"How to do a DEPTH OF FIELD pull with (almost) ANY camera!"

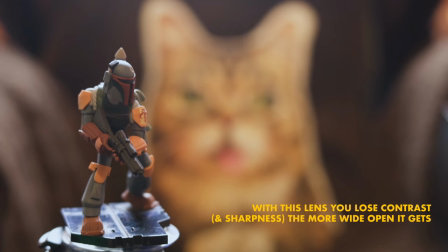But if your camera's pretty good with higher ISOs, you should be fine. some cameras do have a slight color shift when you push up your ISO so just be aware of that
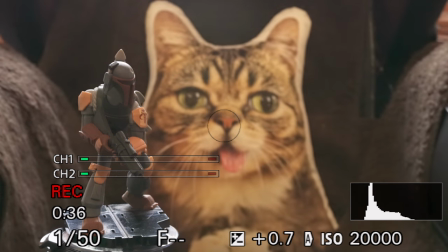my biggest issue I had was making sure that that auto ISO was in sync with my aperture change most of the
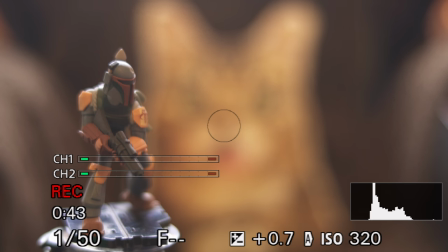time it wasn't there's not really any options in the camera I can do to tweak that apart from maybe change the way that it meters
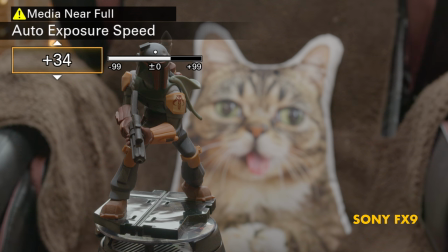with the FX9 I do have the ability to change the reaction speed with a bit of patience you'll get there and maybe you'll figure out how to get
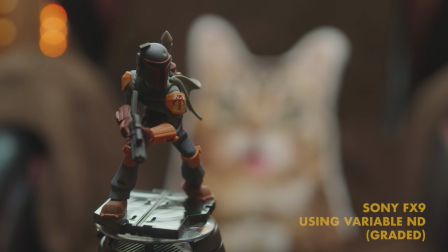it to be perfect each time you may be asking this is all very cool but what's the point of it well think about it the way that we
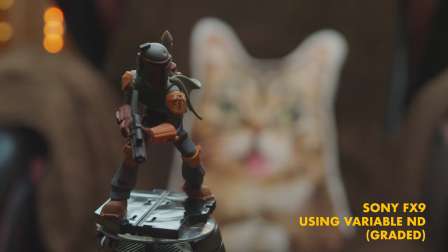draw attention to something in the frame normally is to have a
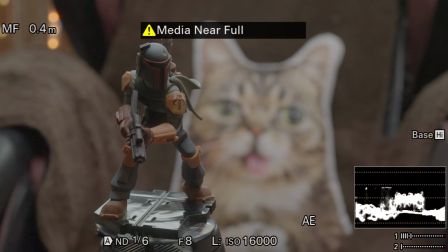shallow depth of field by starting off with a deeper depth of field and
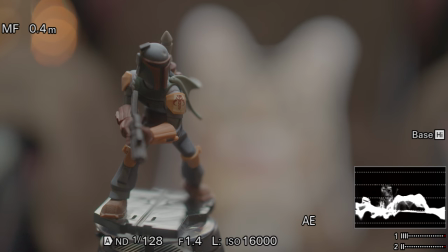making it shallower as part of the shot we are drawing the viewer's attention to that person in the frame and alternatively we could
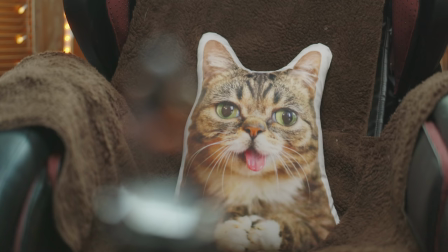be doing it as a reveal so showing more of the background a focus pull is It's about changing the attention from one thing to another.
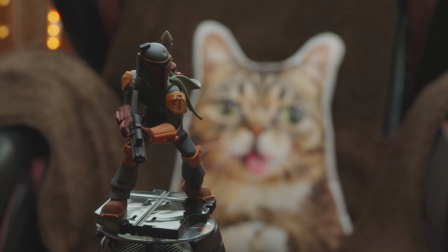But with a depth of field pool, we're still on that same subject and that can have a very powerful impact on your shot.
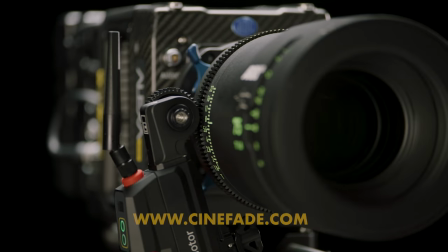If I haven't convinced you yet, this will.
The Unique system uses a motor on the iris to change depth of field.
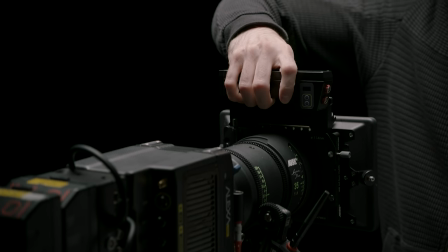And our variable ND filter automatically keeps exposure constant, enabling a novel form of cinematic expression.
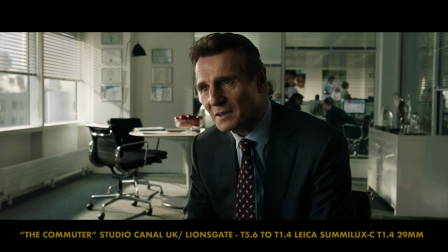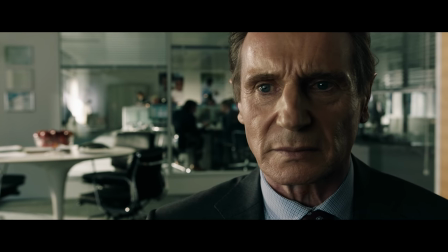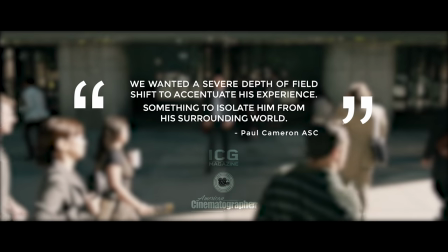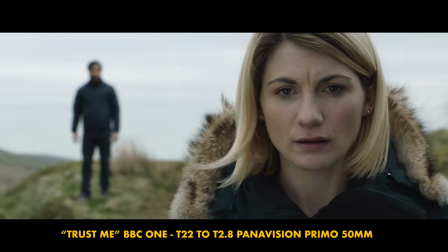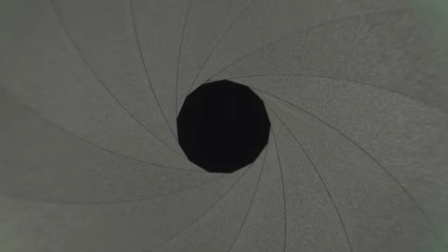Go ahead and give it a try.
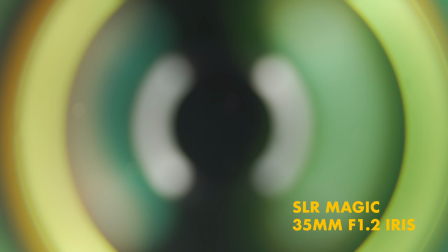As long as you have that smooth iris and a fairly decent ISO performance on your camera, there's nothing stopping you apart from your own creativity so
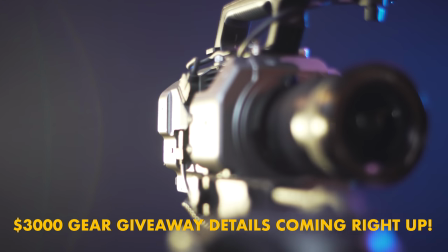I need to rest my voice now because I am not in a good way and hopefully it will get better soon so I can finish DVO for my FX9 review. Here's a win-win situation for you.
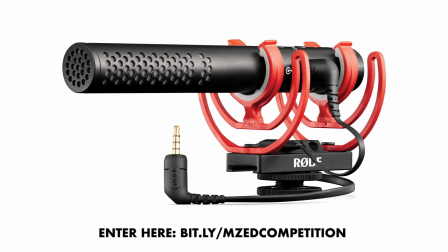Would you like a Rode VideoMic NTG,
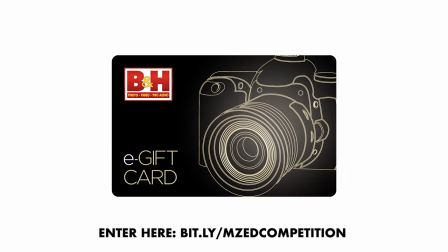an Atomos Ninja V, a $100 BNH card, a 2TB SSD from Glyph.
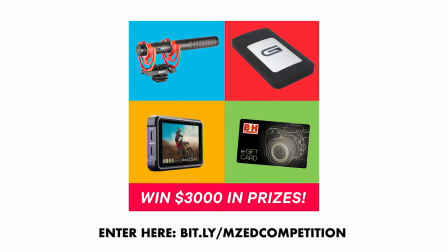To be in with a chance of winning one of these,
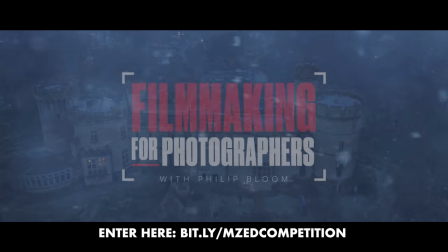all you need to do is to watch a free episode of my Filmmaking for Photographers Masterclass.
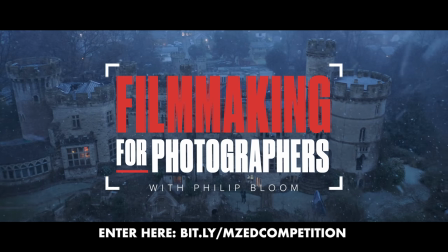Yes, you get a free episode which is worth $79 anyway, and then you just need to answer a question at the end.
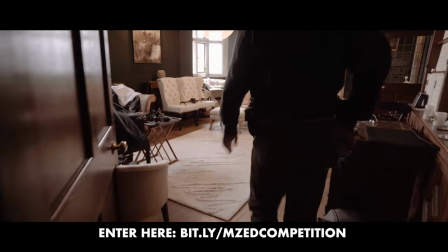And it's also one of the best episodes. It's the one all about movement. So it's free to enter.
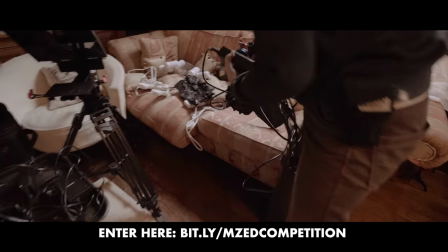You get a free episode, and chances of winning loads of prizes which will be of course
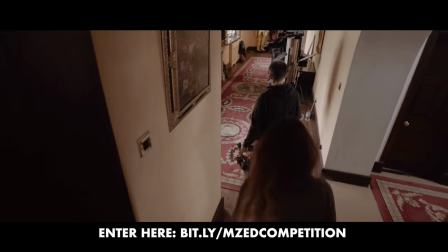free because they're prizes so what the hell are you doing why are you not watching that right now get on it